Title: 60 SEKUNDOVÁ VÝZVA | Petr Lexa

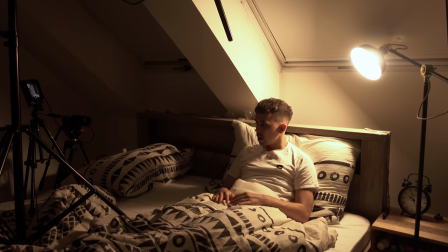5:22 To znamená, čtu si,
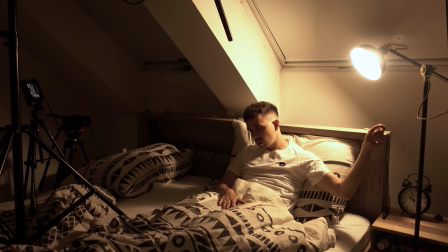5:24 usínám, ohledím knížku, zasínám lampičku, slyším zvuk, rozsvěcuju lampičku a...
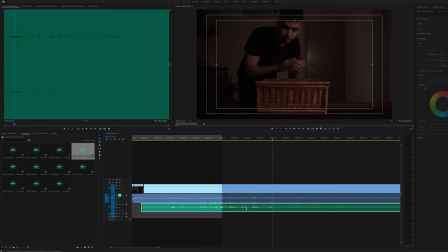5:35 Tak máme druhý den ráno, já jsem včera natočil poslední záběr asi ve 2 hodiny v noci a už jsem byl tak vyřízený,
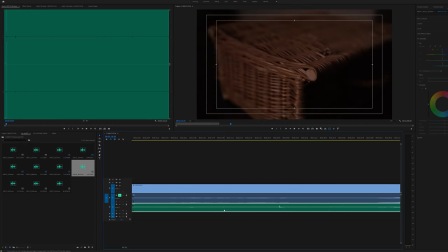5:43 že jsem nebyl schopný to ani okomentovat na kameru, ale každopádně hned ráno jsem se pustil do střihu,
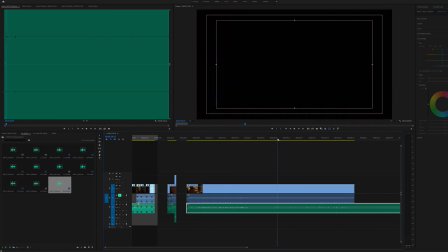5:48 nejdřív jsem to sestřihal nějak jako zhruba, abych viděl, jak to funguje, no a samozřejmě mi to vůbec nevycházelo na minutu,
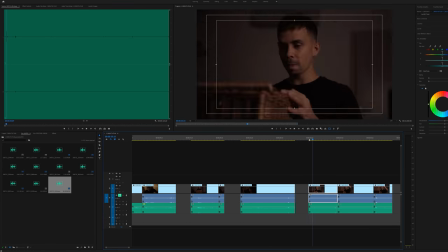5:54 bylo to asi minutu a půl, ale já jsem to chtěl dodržet, takže jsem vlastně nejvíc času strávil tím,
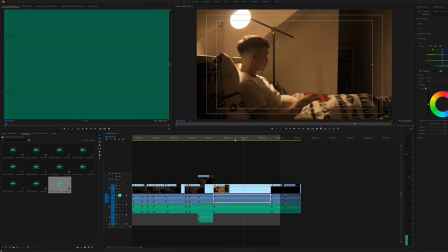5:58 abych to nějak jako sešminkal, zkrátil tak, aby to opravdu byla ta jedna minuta.
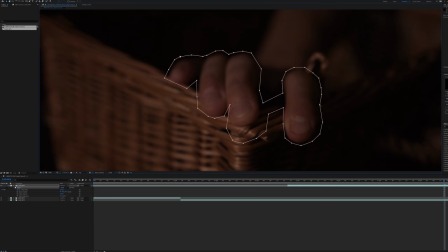6:03 Potom jsem se hned vrhnul na efekty, začal jsem těma prstama, který lezou z košíku. tam jsem to udělal jednoduše tak, že jsem měl natočený zvlášť moje prsty a zvlášť jak otevírám ten košík a jednoduše jsem to vymaskoval a zkombinoval.
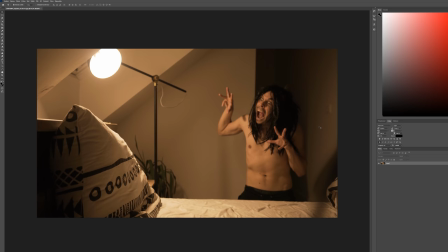6:18 Nic komplikovaného, jenom strašná piplačka. Na tu příšeru jsem natočil sebe, jak dělám tady ten krásný výraz.
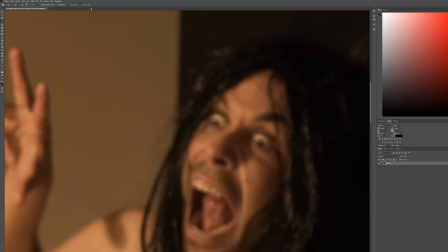6:26 Když ho teď vidím zpětně, tak jsem to možná nemusel ani upravovat, mohl jsem to nechat takhle, protože to je dostatečně hrůzostrašný.
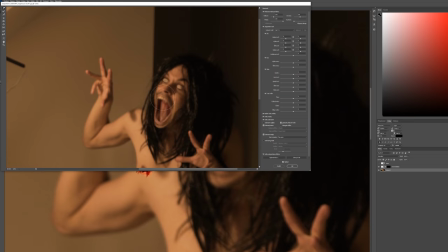6:32 Ale každopádně ve Photoshopu jsem si vybělil oči, pak jsem si zvětšil pusu a snažil jsem se tam zakomponovat nějaký zuby,
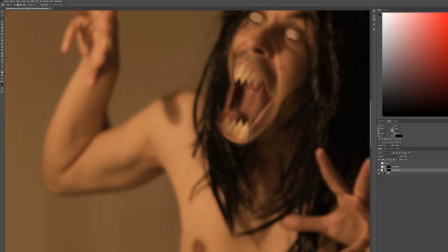6:41 který jsem si stáhnul z internetu, ale to nějak úplně nefungovalo, takže jsem prostě jenom zvětšil svoje zuby.
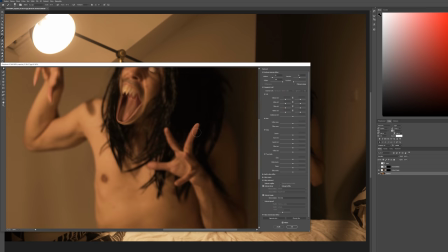6:45 No a aby to vypadalo méně jako člověk, tak jsem si pak ještě protáhnul prsty, vymazal jsem
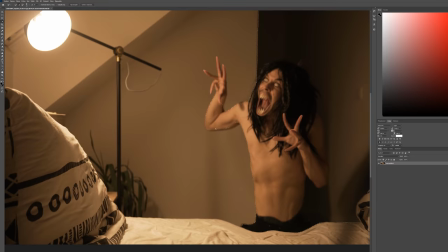6:51 bradavky, pupík a vlastně jsem nějak ještě zdeformoval trošku tu postavu celou.
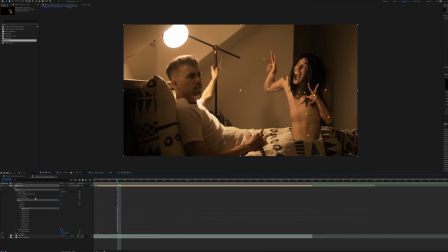6:56 No a pak jsem to hodil do After Effects, kde jsem tu postavu rozanimoval, aby tam byl nějaký pohyb.
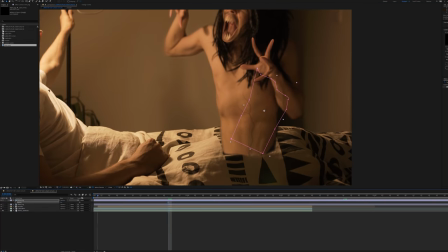7:02 V tom přidal jsem žíly, který jsem taky rozanimoval, aby to vypadalo jakože že pulzujou.
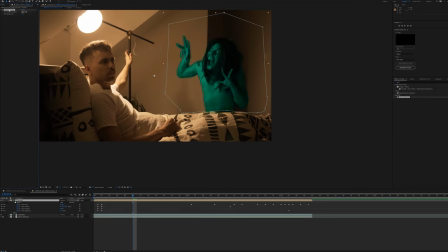7:07 No a nakonec jsem ještě upravoval barvu kůže té příšery,
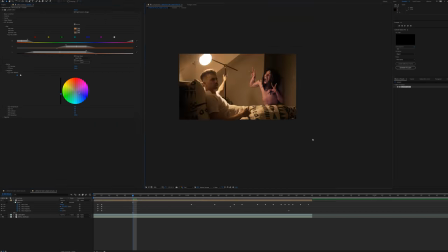7:13 aby byla míň lidská, víc taková mrtvá.
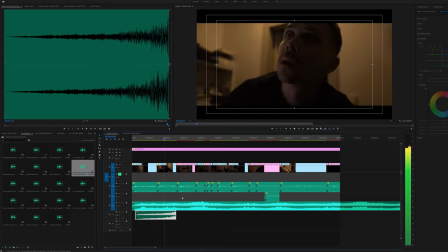7:17 No a úplně na závěr přišla ta nejdůležitější část a to je hudba a zvuky.
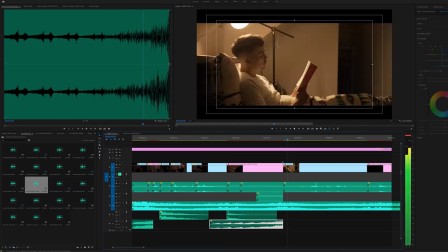7:24 A když jsem vychytal tohle, tak jsem ještě celý to video dobarvil a bylo hotovo.
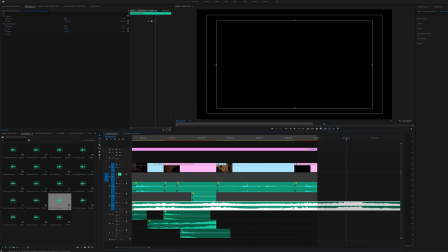7:30 Takže vy už jste ho viděli na začátku, ale pojďme si ho teda pustit ještě jednou. Takže tohle je můj minutovej hororovej film.